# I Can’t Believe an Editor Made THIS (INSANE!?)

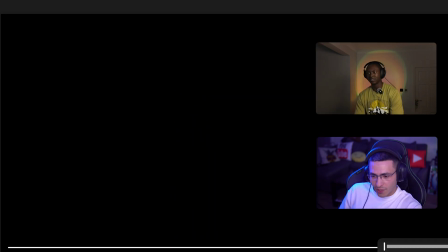1242s
Okay, that was unfortunate timing, I'd say, Mr. Julian.
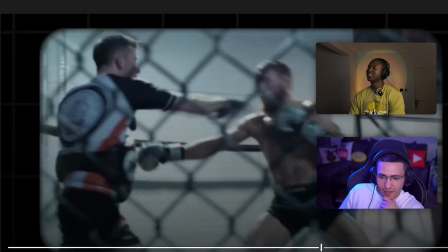1246s
I think that because we just watched something that was so fucking well put together, this seems like it's more on the basic side.
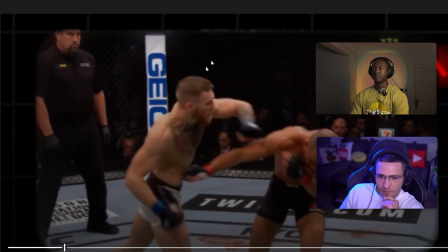1255s
But just to say the positive things first, I think apart from like the tech stuff here, I think some of your animations here were clean.
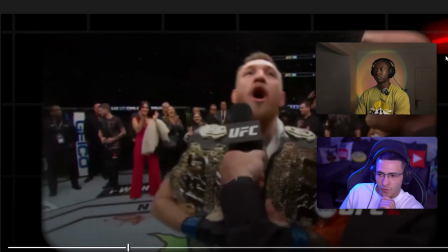1261s
I do think you need to pay closer attention to getting high quality assets. I don't know if it was the render that bugged this out, or if you're just using like straight up PNGs off
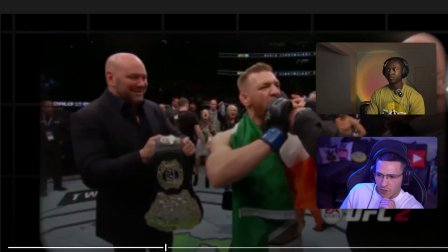1270s
of Google that were like low res and then adding some like glow to it. I think definitely there's a quality issue here for sure.
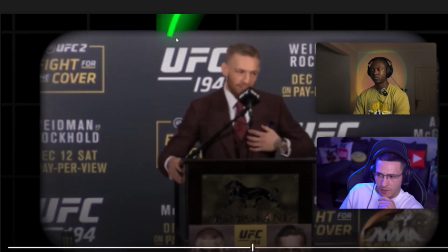1278s
Like even little things like this with the line overlapping, definitely things like that for me let it down.
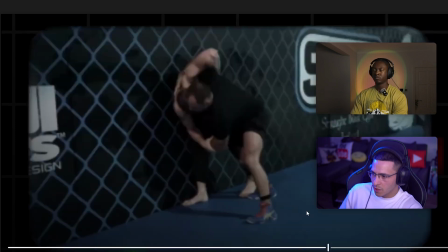1283s
Love the clip selection though. Like the clip selection and the emotions behind this are so good. I think you nailed the music, nailed the clip selection. The visuals for me are just a little bit on the amateur side.
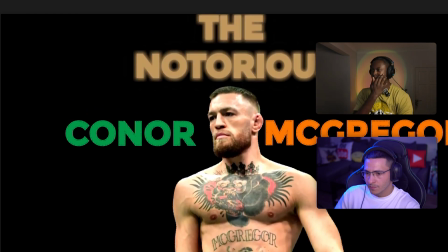1294s
What's your thoughts, Mr. Sevens? Yeah, I think that's really it. Also, that really weird point at the very start where Conor McGregor's kind of dark and it goes light from nowhere.
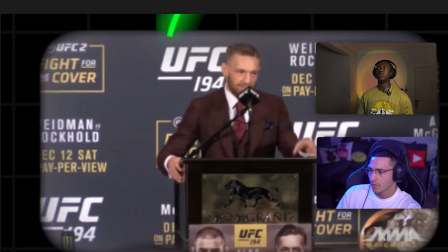1303s
I think you just forgot a little part of it, but I just think the visuals don't necessarily complement the music choice and the script.
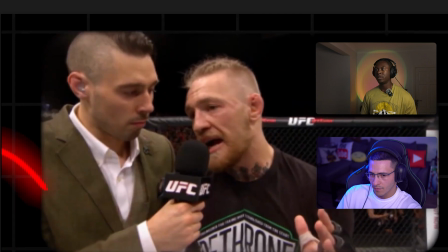1310s
But yeah, definitely good clip selection for sure.
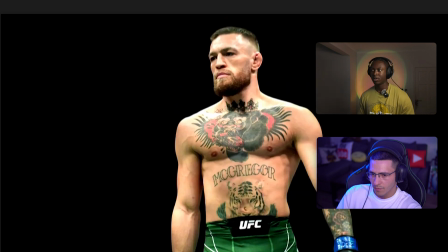1312s
And then maybe like when you're bringing in audio from the clips, maybe fading them in and fading them out a little bit more, because I think when Conor started speaking it was kind of a little bit harsh. But it's unfortunate timing again,
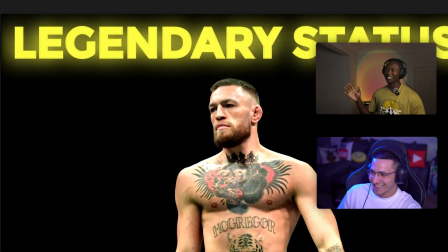1321s
because I don't know what the other guy was on. We're not gonna say his name, but the other guy was on some madness, so it's a kind of a juxtaposition. But like this is still a good edit for sure.
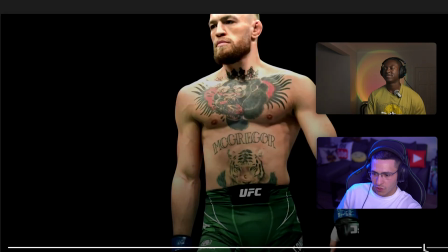1329s
Absolutely, I agree for sure. I think for you, just keep practicing. You're clearly more so on the beginner side.
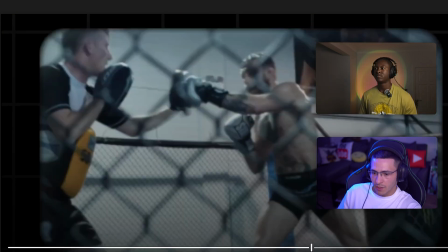1334s
That's fucking awesome if you're doing stuff like this. I'll actually go ahead and say this as well. Clip selection is one of the things so many editors who are great at editing actually fuck up.
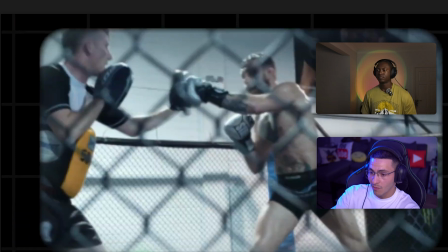1343s
Like they can't select the right clips. They're cutting out key moments of a video. The emotions you've evoked here are awesome.
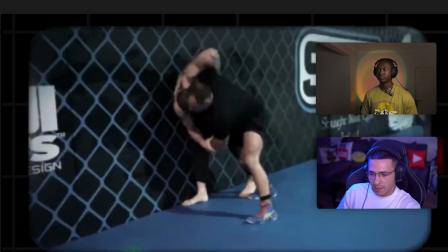1349s
The clip selection's awesome. Just brush up these visuals and just keep practicing, your actual motion graphics, your visuals, and this would have been on a whole different level.
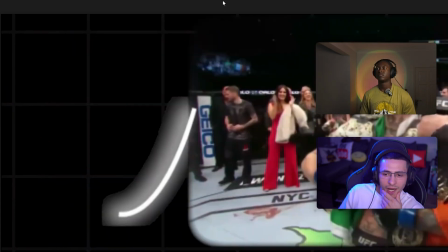1357s
I'm gonna say honestly, this probably for me I'd go ahead and say maybe like a 2.7 Conor McGregor's out of 5.
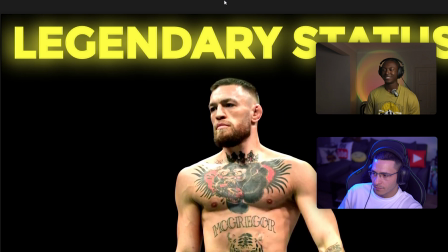1365s
I'd give this like a 2.8 legendary statuses out of 5.
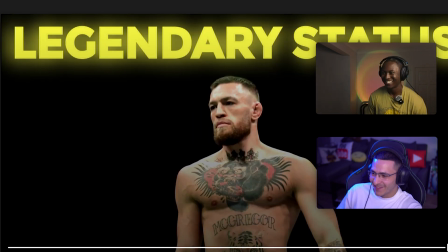1370s
2.8 legendary statuses out of 5. That's fucking fire right there. Keep it up, Julian.
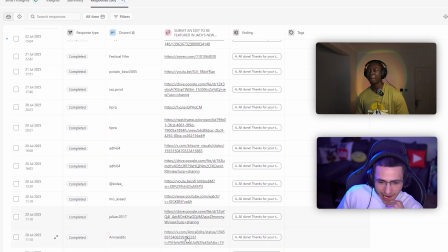1375s
Okay, final one right now. We've got Amra edits.
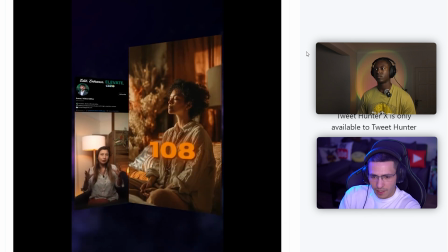1378s Ever wondered why mantras are chanted exactly 108 times, not 107 or 110?
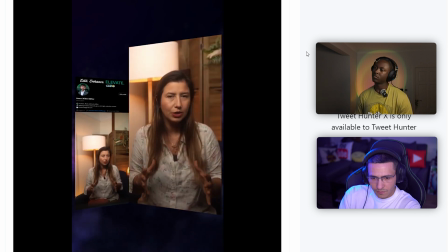1385s It's not superstition, it's cosmic math.
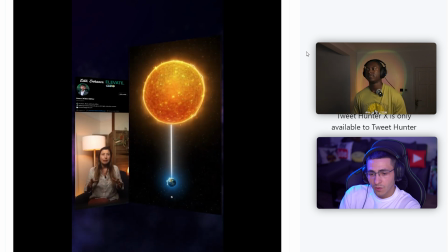1389s The distance between the Earth and the Sun is roughly 108 times the Sun's diameter.
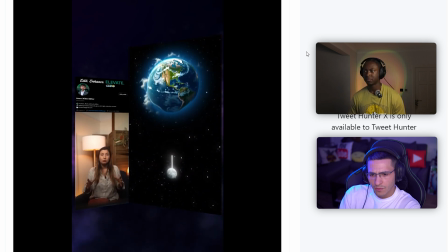1395s The distance from the Earth to the Moon is roughly 108 times the Moon's own diameter.
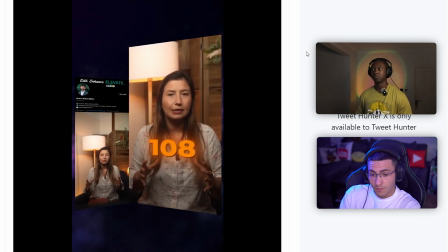1402s In yogic tradition, the number 108 represents the convergence of energy channels,
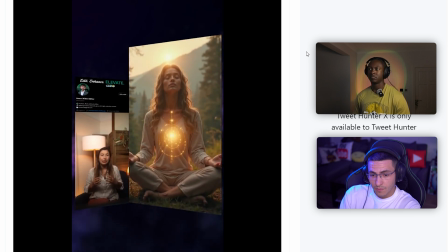1409s nadis, at the heart, the center of spiritual awakening.
What you That's think clean. there, huh?
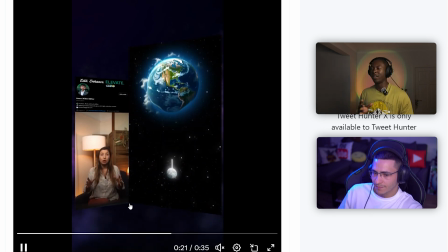1414s
I like that. I really like the transitions, that they're really cool. I think just like smoothing it out a little bit so it's not like static frames, but just kind of make everything a little more. I feel like it's gradually come to a stop and then gradually starting up would be really smooth, especially for like very calm video, like a very calm short.
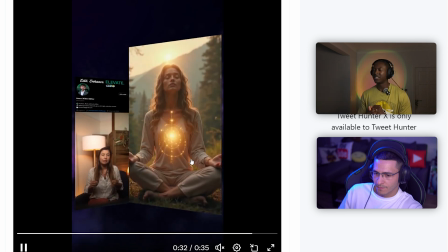1429s
So, but yeah, no, I definitely like the graphic selection. I think there's one text that didn't fade out properly that should have been faded out near the start.
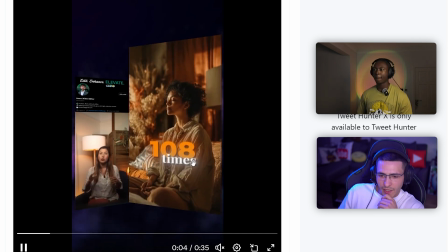1436s
But yeah, no, this was just clean, man. I agree with you 100%. I feel as though some areas, like the transitions, have so much motion. like this. Like If you just kept the keyframes going in, it would have just felt more cohesive.
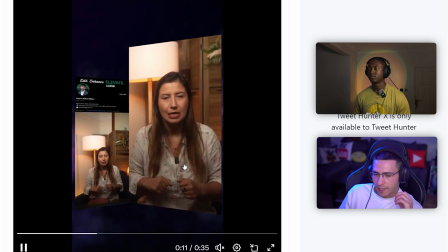1448s
I also think that there were no captions throughout a lot of these bits. There's like key titles that pop up, but no like recurring captions.
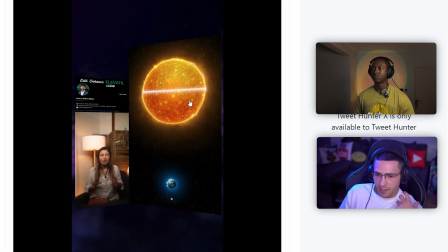1455s
Also, areas like this very much so feel static. Like it animates in so well, but then here, you've got almost no ease on those keyframes.
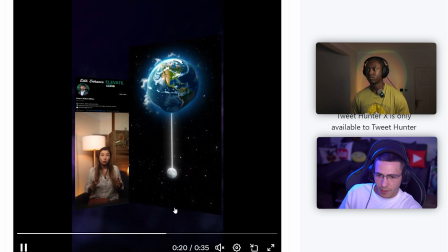1463s
That looks like just straight default keyframes where, you know, if you actually add a little bit of easy ease,
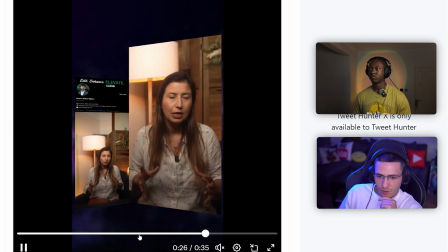1467s
also extend the keyframes a bit, make them last a little bit longer, I think you would have had a much more like flowy,
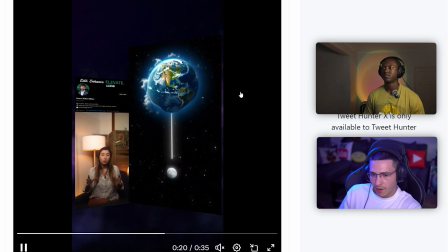1473s
cohesive feel to this. And I definitely think keyframes let it down a little bit, although you killed the visuals.
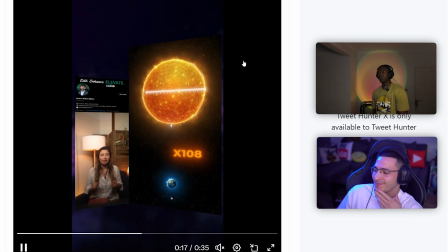1478s
Like everything here is so good. I'll give this a 3.6 mantras out of 5.
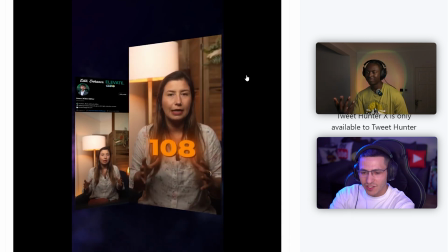1484s
It only needed better keyframes and captions, and I think it would have crushed.